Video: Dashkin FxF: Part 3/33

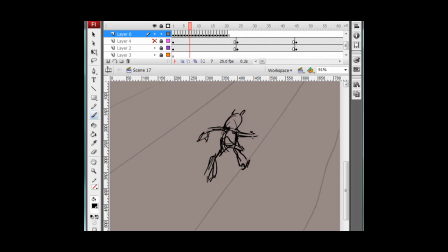1s
Oh yeah, where was I? Hang on, I'm just doing something. Right. Yeah, I was... Library.
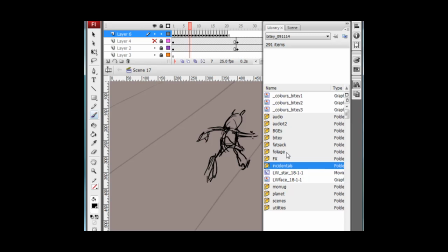14s
Oops, you weren't supposed to see that. it probably doesn't matter
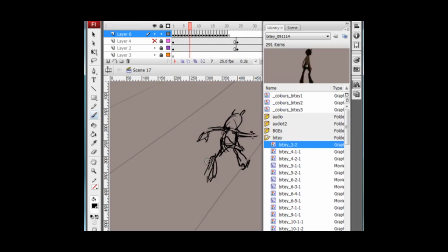21s
where are we so we've got all the symbols for Bidey here alright, now this is the example I was talking about with
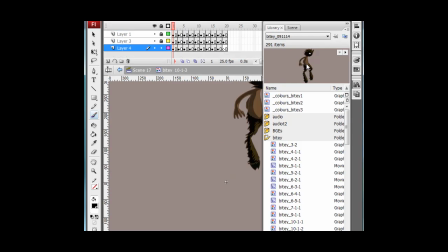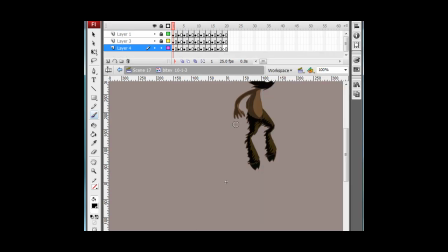42s
putting variations in the movement see that's one step, one bounce but I've actually made his cycle two bounces long so I can do something different with his hands on the second bounce see here his hands go down and
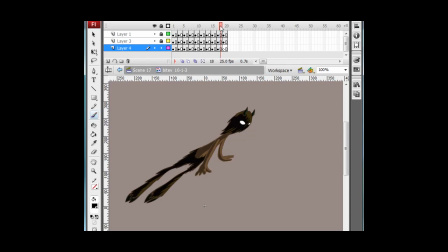63s
here his hands stay up in the second bounce so when you watch it stupid flash with its um pausing and crap anyway boing boing I'm very putting some variation in the movement anyway let's get
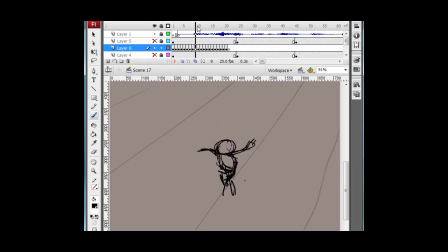80s
back so that's just what I mean about varying the movement here there's no variation in his in his cycle whatsoever so but as I said I'm not actually going to cycle this animation I'm just going to I'm
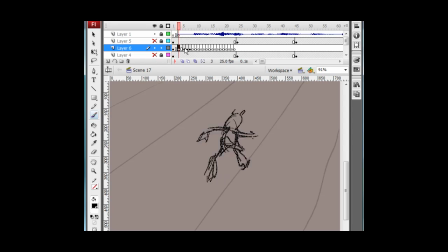99s
gonna put that on doubles I'm not gonna cycle I'm just going to animate straight ahead through the whole scene, because it's very, very tedious that way, but it looks better.
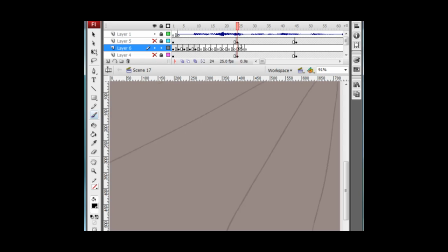117s
Cycles are great time savers, but they do tend to cheapen the scene somewhat. So where are we? Right, so we're coming into this angle next. So after his first bounce I'm going to kind of start to swing him around a little bit into this pose
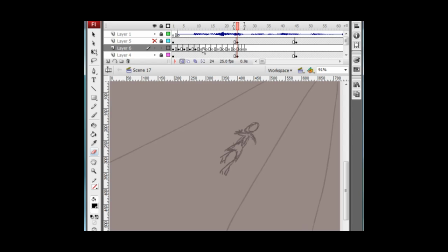136s
it's still a down shot but it's a bit further away so maybe I should maybe I should shrink him a little bit the
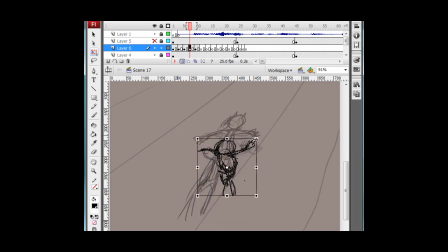153s
other thing with them with it's difficult to... It's difficult to... Cycle, cycle, cycle... What was I going to say?
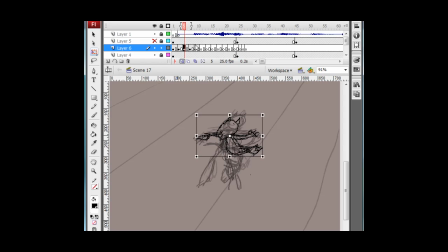168s
The other thing was cycles... Yeah, it's difficult to put variation in other movement, not just the body's movement, but where the body goes. So if I wanted to bite it a side step through this scene, which I probably will do.
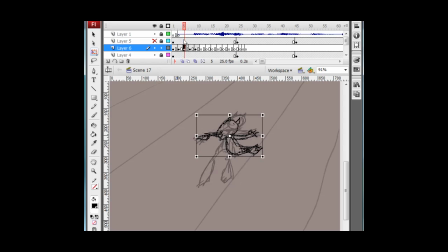187s
Actually I might do that now. I'm going to have him sidestep over here. Yes, I couldn't do that if it was a cycle. He's starting to get a bit smaller because the camera's going further away.
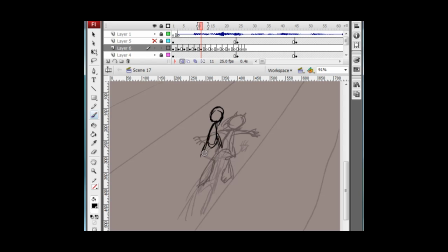206s
He's in the air now. So this is his airborne drawing. What's his hand's gonna to do. I'm going to trail him behind.
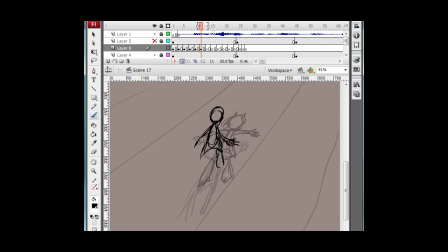This is a down shot so we don't see his face thankfully. Eyes and hands are always the more difficult parts of animating.